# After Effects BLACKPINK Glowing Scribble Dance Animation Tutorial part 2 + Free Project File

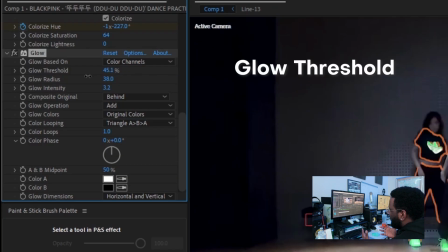[4:05]
I messed around with the threshold until the color came into the glow which normally happens above 70% and I also increased the radius and intensity until I liked it.
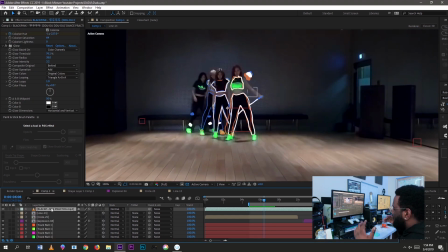[4:14]
I'm purposefully leaving out the specific numbers for some of these effects because depending on your footage You're gonna have to play around with the values anyways Most
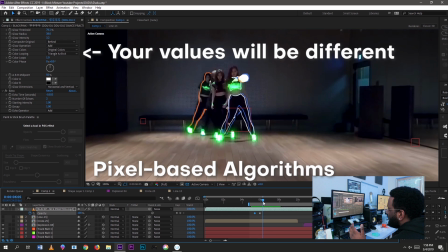[4:23]
of these are pixel based algorithms and unless you're using the same scene these numbers don't mean to you Just know that you have to play around
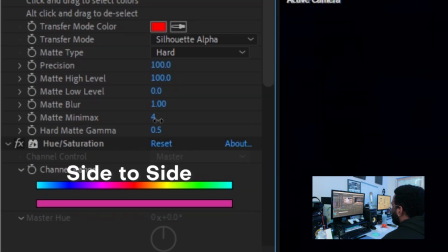[4:30]
with them Move them left and right up and down side to side back and forth to and fro hither and dither
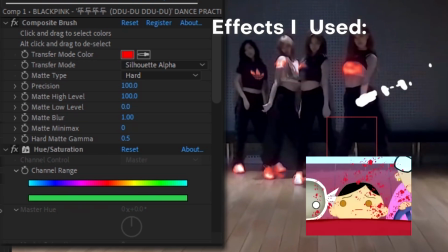[4:36]
over and under Hippity-hoppity round the corner over the river and through the woods Lickety-split,
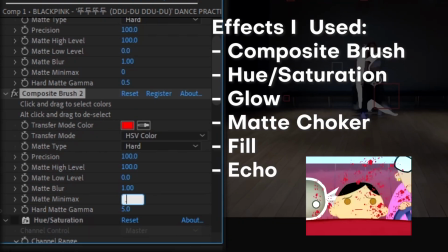[4:42] clocking the jizz, grinding the axe up to no good, nipping the bud, good and plenty, lollygagging around,
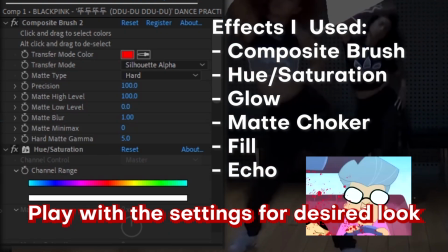[4:48] making the rounds, painting the town red, packing a load, hugging a tree, skinning the dog, skip to my loo,
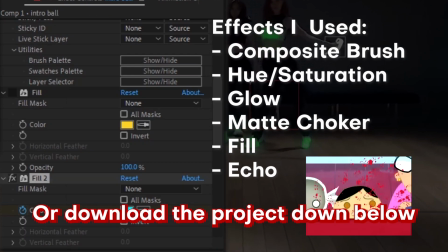[4:53] sewing my oats, passing a stone, shooting the breeze, jumping the fence, humping the horse, dancing a jig,
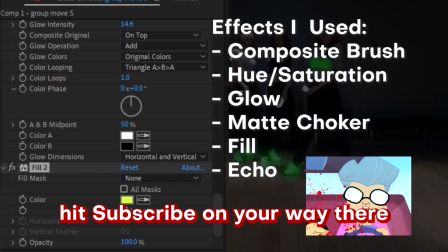[4:58] spinning the yarn, sipping the cider, flexing the pecks, brooming my dew, packing the peat, licking the chicken,
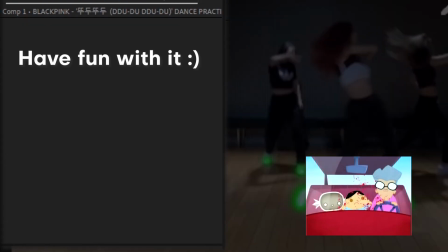[5:04] pinching the pennies, do-si-do. Shut up! Why don't you just shut up right now?
The next advanced technique I added a camera shake to heighten the energy of the scene.
Hold the camera steady. No one wants to watch super shaky cinematography.
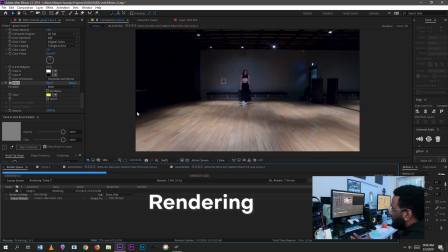[5:18]
To do this I actually rendered out the entire video once I was done making the animations and adding the
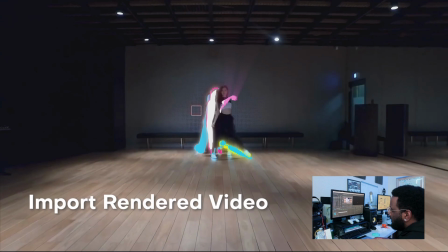[5:24]
glow effects and then I re-imported that into After Effects and applied the red giant camera shake effect to it.
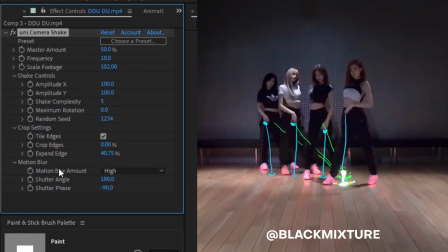[5:30]
The reason why I waited until after everything else was done was so that everything inside of the scene would
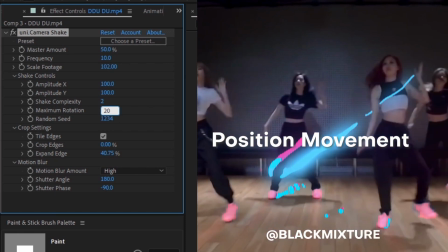[5:36]
get this really nice motion blur and position movement and that really helped sell the effect to make it dramatic.
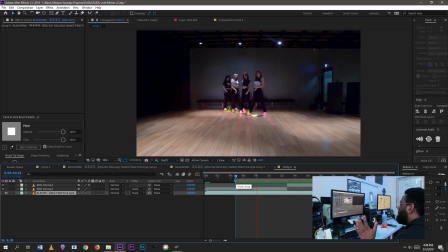[5:43]
It also helped a lot that this camera was super steady throughout so when I did add in the camera
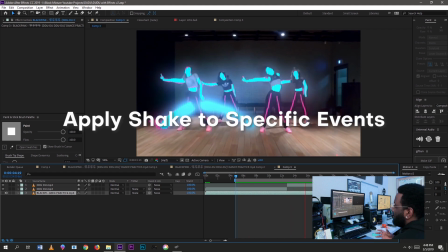[5:49]
shake I could apply it specifically to when the beat hits and that just really made the effect come together.
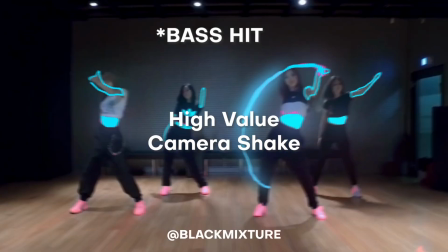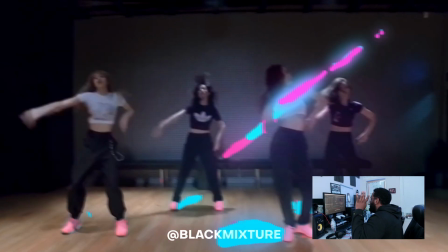[6:03]
A few of you noticed those inverted frames in the animation and I don't know if you've ever seen those atomic test footage in
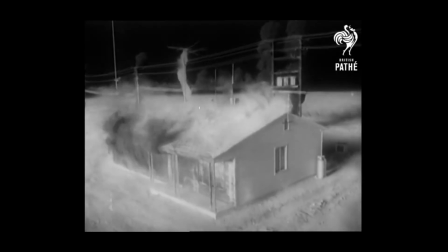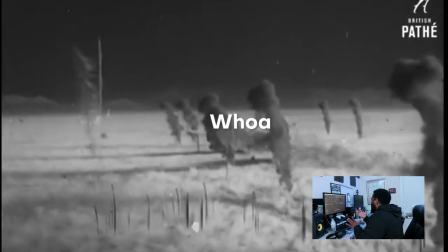[6:18]
which whenever the explosion happens you see this there's this moment in which the exposure for the camera looks like it shifts and everything
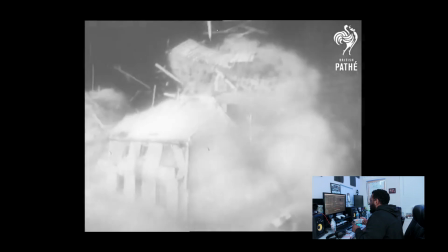[6:26]
just inverts from black to white and so that's kind of what I wanted to do to make it seem as if there was only this light source coming from the
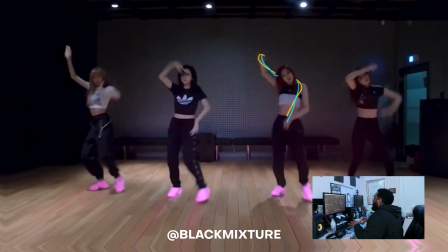[6:34]
animation itself so to do that I actually took the glow effect and applied it to the entire composition and rather than keeping its glow operation the same, I changed it to multiply.
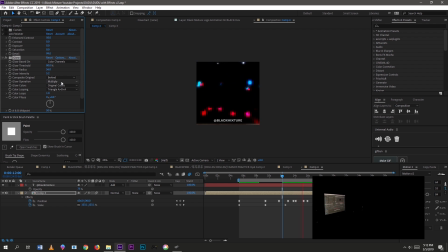[6:43]
What this did was make it feel as if I turned off the lights and only the light source was illuminating the room.
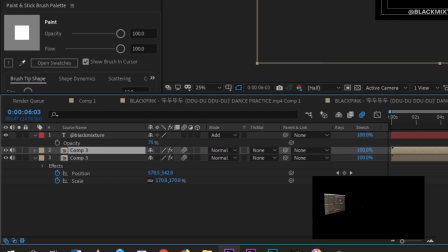[6:49]
Once I had that set, then I duplicated that layer and turned it on only whenever I wanted it to occur.
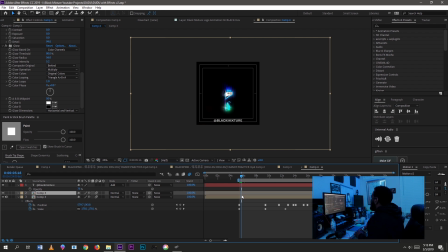[6:56]
So this was during points in the beat in which I had hi-hats.
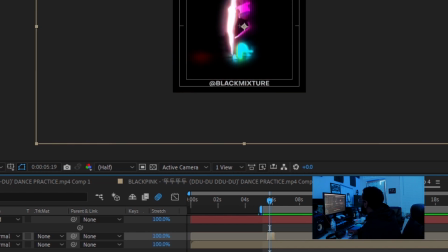[6:59]
In order to make it turn on and off really quickly, I use one of my favorite black mixture techniques, one that I call blink, and I'm actually making a plug-in to make this a whole lot easier.
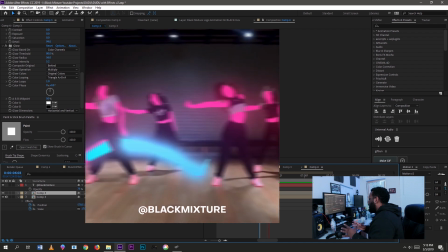[7:08]
So in order to make it turn on and off selectively and at a very high rate I applied an expression which I'm gonna leave in the description
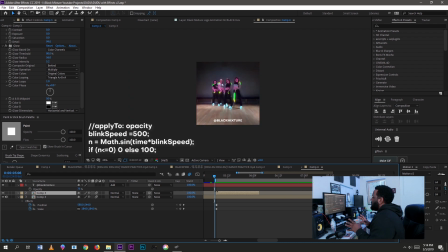[7:17]
box below and what this does is change the opacity from a value of 100 to 0 based on a speed value that we set now this can take a pretty long time to set up so that's actually why I'm also making a plug-in which will make my life a lot easier and I'm pretty sure anyone
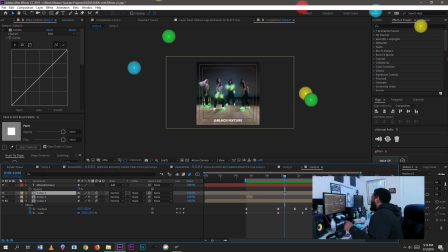[7:33]
else who wants to use this effect throughout their course of work just let me know if you want it and yeah balls okay and that's it for the video the video that's it for the video I hope you enjoyed this one and as always if you're able to make something super dope with this tutorial I hope that you leave a link in the description so that I can check it out and I'm sure the rest of community would love to see it as well if there's something that you didn't get to follow along in this video or had a little difficulty with understanding also leave a question down below I'll try and check it out and if I can't answer I will but But if not, I'm sure there's plenty of others who love After Effects, who also know how to handle a thing or two inside of their program, and maybe they can help you out.